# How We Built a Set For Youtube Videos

This is a light that we're simply using so that you can see me as I walk around the set, but this isn't really having much of an effect on the set, and we do not use this normally while we're filming. This light is the Felix Matrix 2 RGBW. Felix sent us over a couple of these and a few of their smaller units that we've talked about for years now. And I have to say this light is incredible.
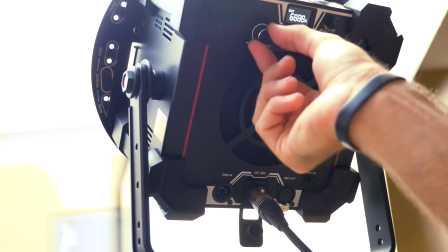8:09 Not only is this thing super bright, it also has color shiftability, but it also has tint shiftability as well. That's something that I didn't really realize was important until I have it with this.
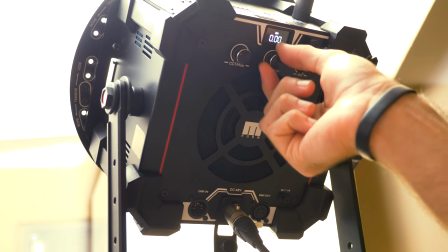8:20 Literally right before we started filming this, we were shifting the main light to the magenta side to get some strange green cast that we can see on the walls in here out. And once you've used a light that can color shift and tint shift like this, you never wanna go back to a standard light. The other incredible thing about this light is it can create colors that are way beyond the spectrum. So if you wanna have like neon blues or orange or pinks or purples or whatever, this can do that as well. It also has all of the DMX controls. If you wanna have a control board so you can control this thing wirelessly or wired it does that as well and what's also really nice about this even though it's gigantic it can accept soft boxes as well so we have a gigantic soft box right over here so you can see we can put this thing onto it if we want to soften up the light but we find ourselves a lot bouncing the light off of the ceiling to get really soft light when you've seen us on the other set which is right over here a lot of times what we're doing is just bouncing it
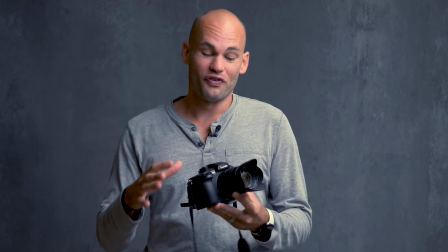9:17 right off the ceiling we're getting that nice beautiful soft light from above and it looks great. Some of the other lights that we've used, especially smaller LED lights, are not powerful enough to really do much when you bounce them into the ceiling. This one is. So let's talk about our key light.
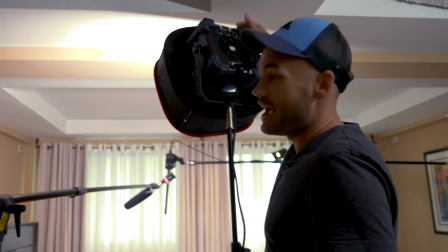9:33 This is the exact same light here.
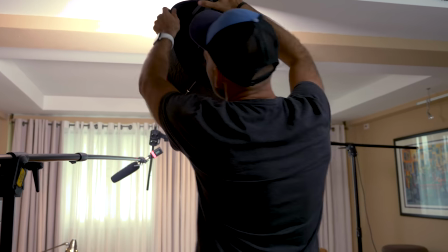9:35 It's a duplicate version, and what we have is a very small kind of pop-out softbox type thing.
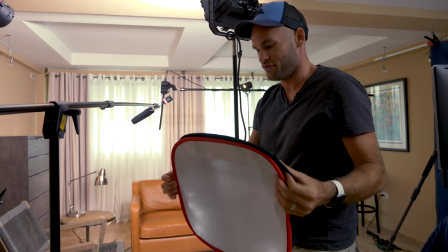9:43 If you're familiar with our f-stoppers flash disk this is very similar and
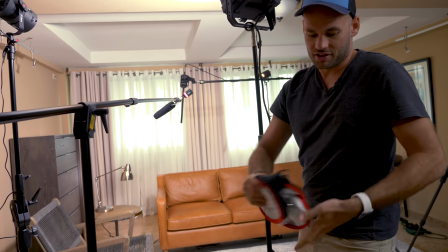9:49 basically it can shrink down into something super small pops out
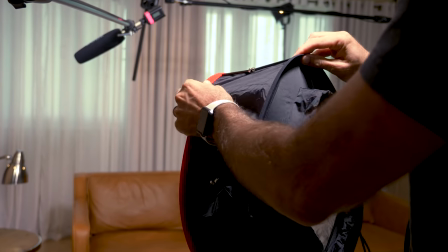9:55 has magnetic clips on it and basically this gives you a slightly
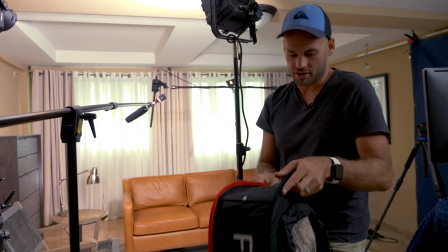10:01 softer light but not as soft as the giant softbox obviously it's kind of about the size of
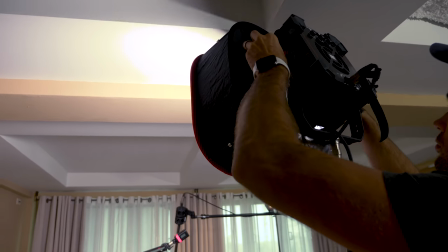10:07 a beauty dish and for this particular set I think it looked really nice now if you guys want to see what our key light is doing.
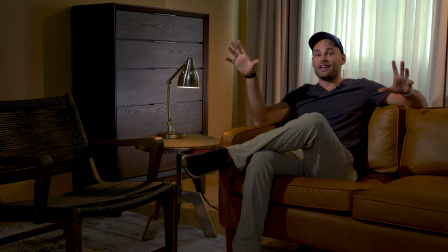10:14 Patrick's going to shut it off. So you can see we've lost a ton of light. So with the key light off, you can see that we have some other lights that are still throwing light around this room.
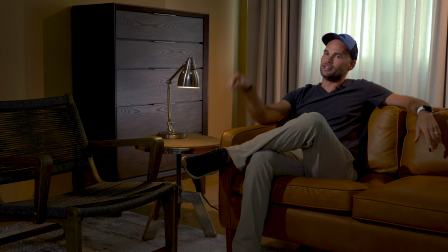10:23 Let me show you what those do. We have a second light right over here with a grid. Cut that off, Patrick. You can see now there's no light on me whatsoever.
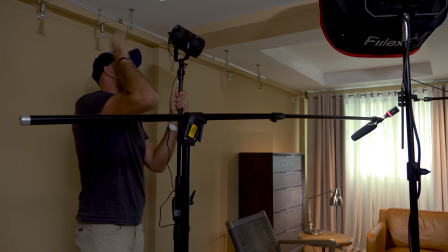10:30 Let's check this light out. All right. So this is the Felix P360 Pro Plus.
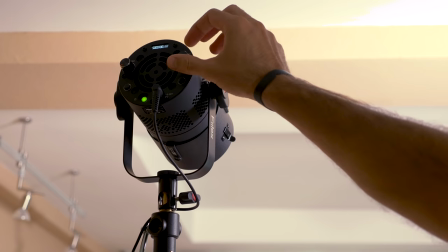10:36 We've been talking about the P360 for a long time and they keep upgrading it there
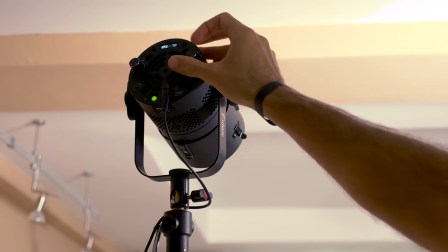10:41 was the pro and now there's the pro plus the pro plus also allows you to tent shift we love this light because it's so small
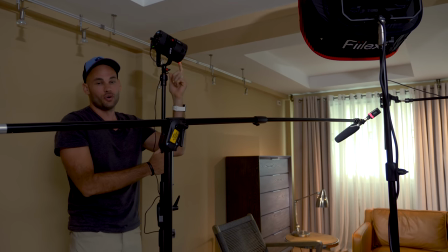10:50 and because it accepts pro photo accessories we almost exclusively shoot with pro
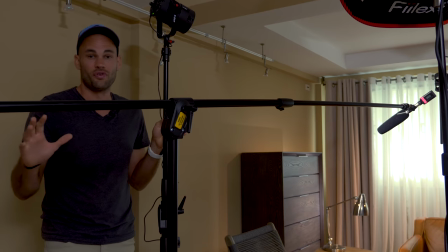10:54 photo strobes and so we've already invested in a ton of pro photo accessories so i really like the fact that no matter if i'm
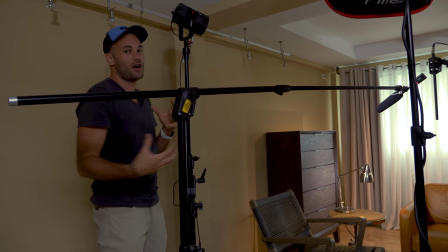11:01 shooting with strobe or with these hot lights i can grab any one of our modifiers and they fit right on it right now what I have is a 20
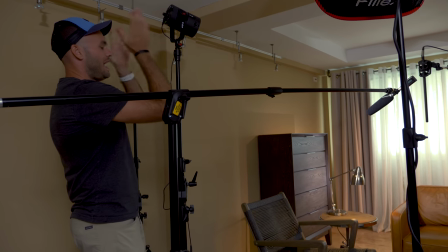11:09 degree grid and that is aiming the light directly at me.
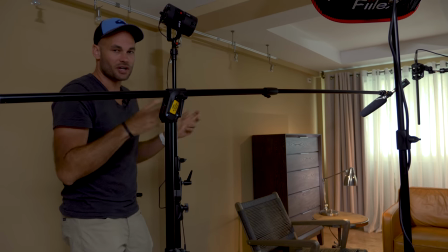11:12 It's adding a little bit of contrast to me, but it's not going to hit Patrick or whoever else is in this second chair over here.
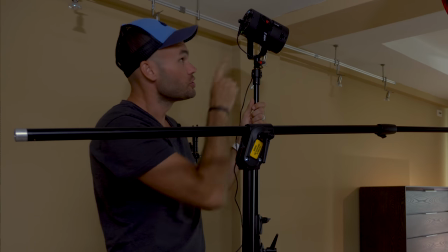11:18 All right, let me sit back down and show you what this light's doing.
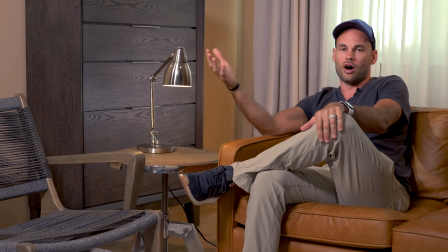11:21 All right, let's turn both lights back on and then we'll cycle on and off this smaller light so that you can see what the contrast change is.
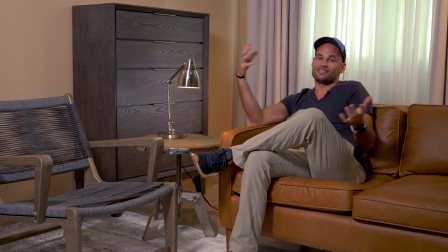11:29 So you can see it just adds a little bit of punch to my face. I think it brightens up the scene, makes it a little bit better.
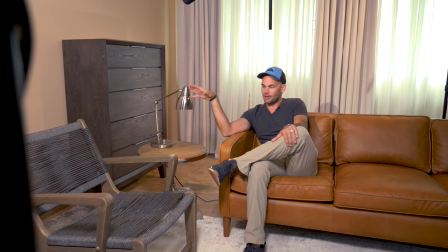11:34 So I'm sure you've probably notice there is a lamp on this desk here and it appears
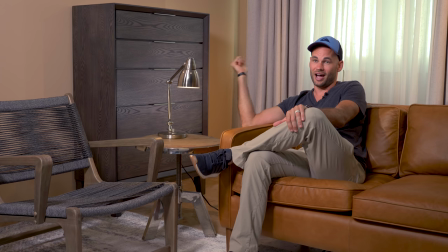11:39 to be throwing light on this dresser behind the lamp but that is actually not the case at all.
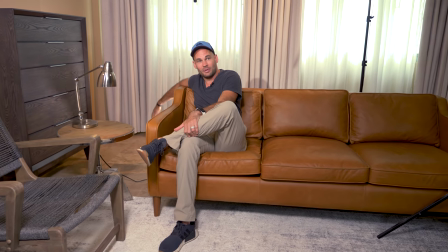11:45 You can see back here we actually have a light behind the couch. Let's go check that out.
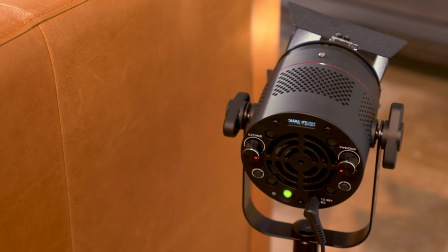11:51 All right so back here we have another P360 Pro Plus.